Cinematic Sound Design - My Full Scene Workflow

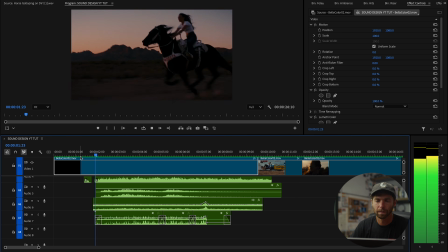997s
Burning down.
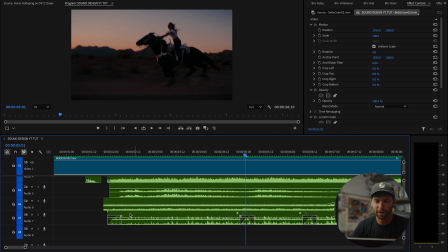1003s
Galloping's a little too quiet for me at the beginning. So I'm actually just gonna keep using this guy and just replacing it over and over again. And then throwing some transitions between clips on it. There we go.
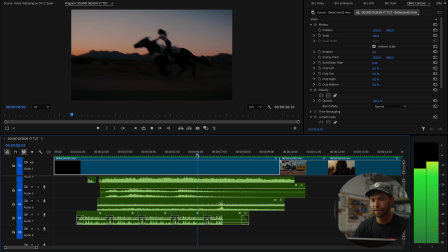1026s
I might actually add a little whoosh here to complement the scene change. What do we got here in whooshes?
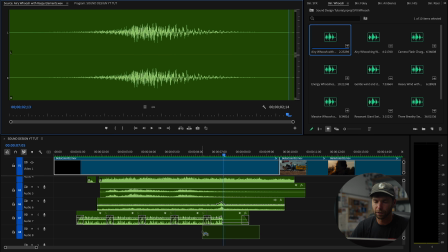1037s
I like this just gentle, airy whoosh. Doesn't have to be anything too over the top. Just something to give us a little smoother transition.
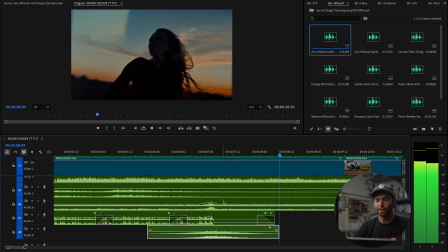1046s
Nice.
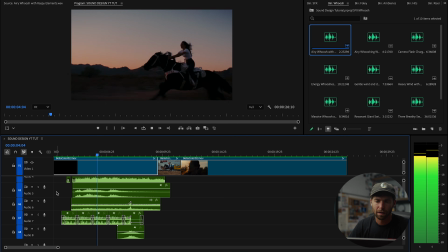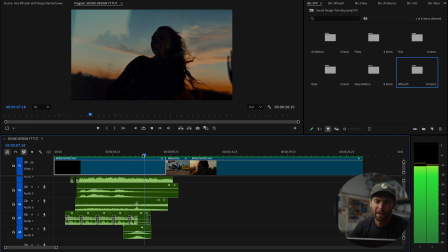1055s
So this next clip, it's already got a little bit of ambience going here. I might boost the level of that ambience.
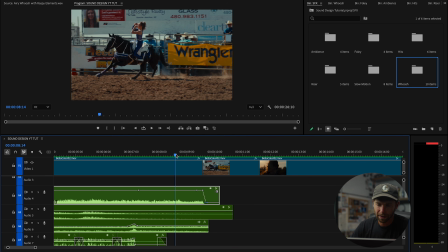1067s
So see how here she does that little head turn?
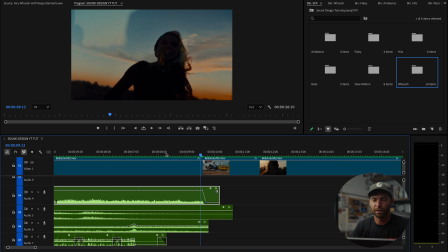1073s
I kind of want that to be like a impactful moment, almost like she like is staring at the camera. So what I'm gonna do, I'm gonna throw in a riser to kind of match it to where she looks at you.
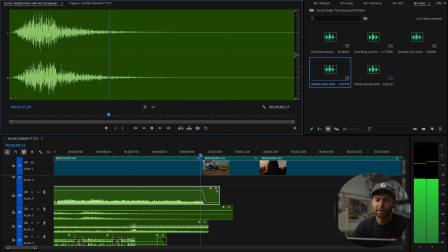1088s
Let's see what we got here. Let's try this one where it sounded like the guy was like screaming from the depths of hell.
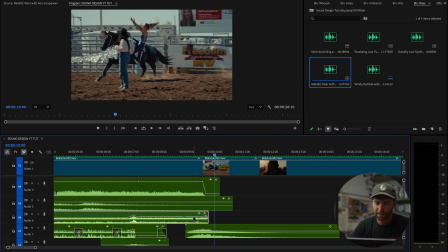1104s
That was cool. So we're hearing some clipping here, so I'm just gonna pull this down.
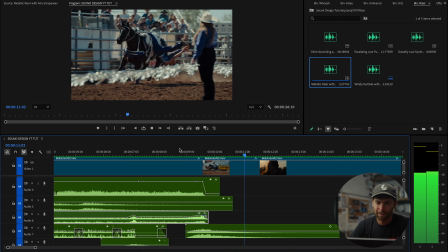1114s
That's cool.
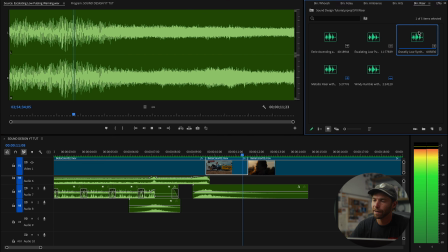1119s
I'm gonna layer it with another escalating riser.
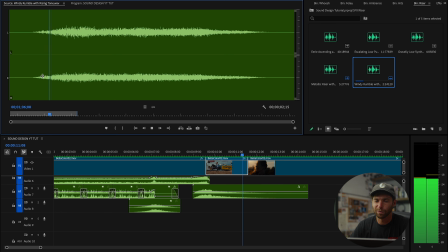1126s
I'm gonna use this windy rumble again.
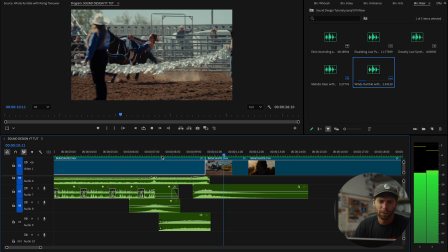1137s
Ooh.
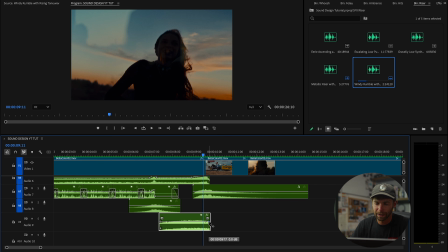1141s
And what I'm gonna do, again, like I've been doing, is just kind of tail off this riser, get a little boost at the end.
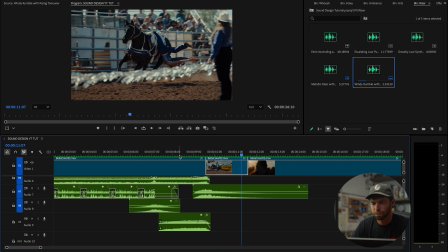This is where, like I mentioned, that speed ramp kind of goes into slow motion.
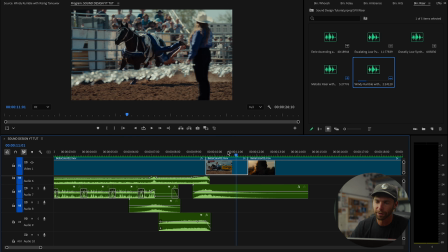1161s
So here she's going into her trick and boom, it slows down there. So in that moment, I want to grab one of those slow motion bass dives.
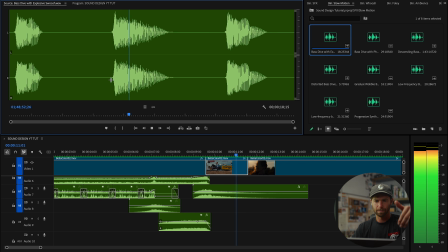1171s
That one's good. I like this one better. It gives us a little more room. And I'm gonna drop that in right where it slows down.
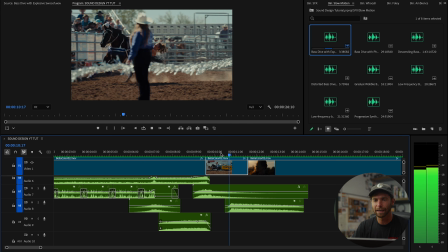1184s
Woo! It's nice because it kind of matches up with this lady crossing here.
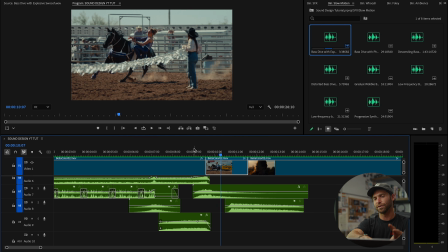1191s
So something that I feel like I'm missing here is when we're in this rodeo scene, I feel like I need like some crowd ambience.
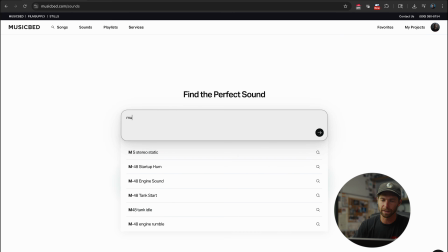1197s
So I'm gonna come back into music bed. I'm gonna type in crowd cheering.
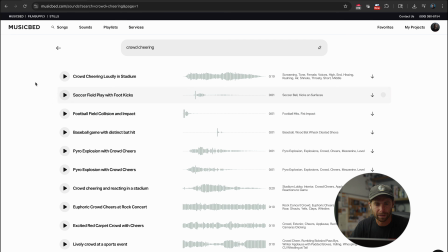1203s
Let's see what we get. That's kind of cool.
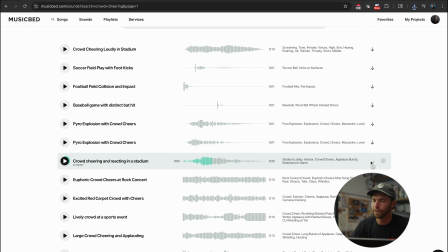1214s
That's a good crowd for a rodeo, I believe.
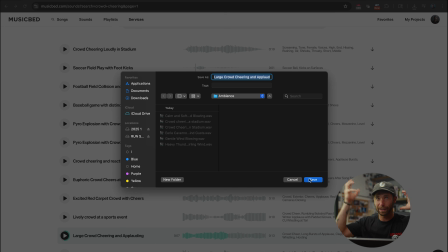1222s
Nice. I'm just gonna layer a couple of these too to make it sound like, you know, the crowd is in different areas. If you haven't noticed yet, a big theme to sound designing is just throwing stuff in, lots of layers, just really filling different frequencies.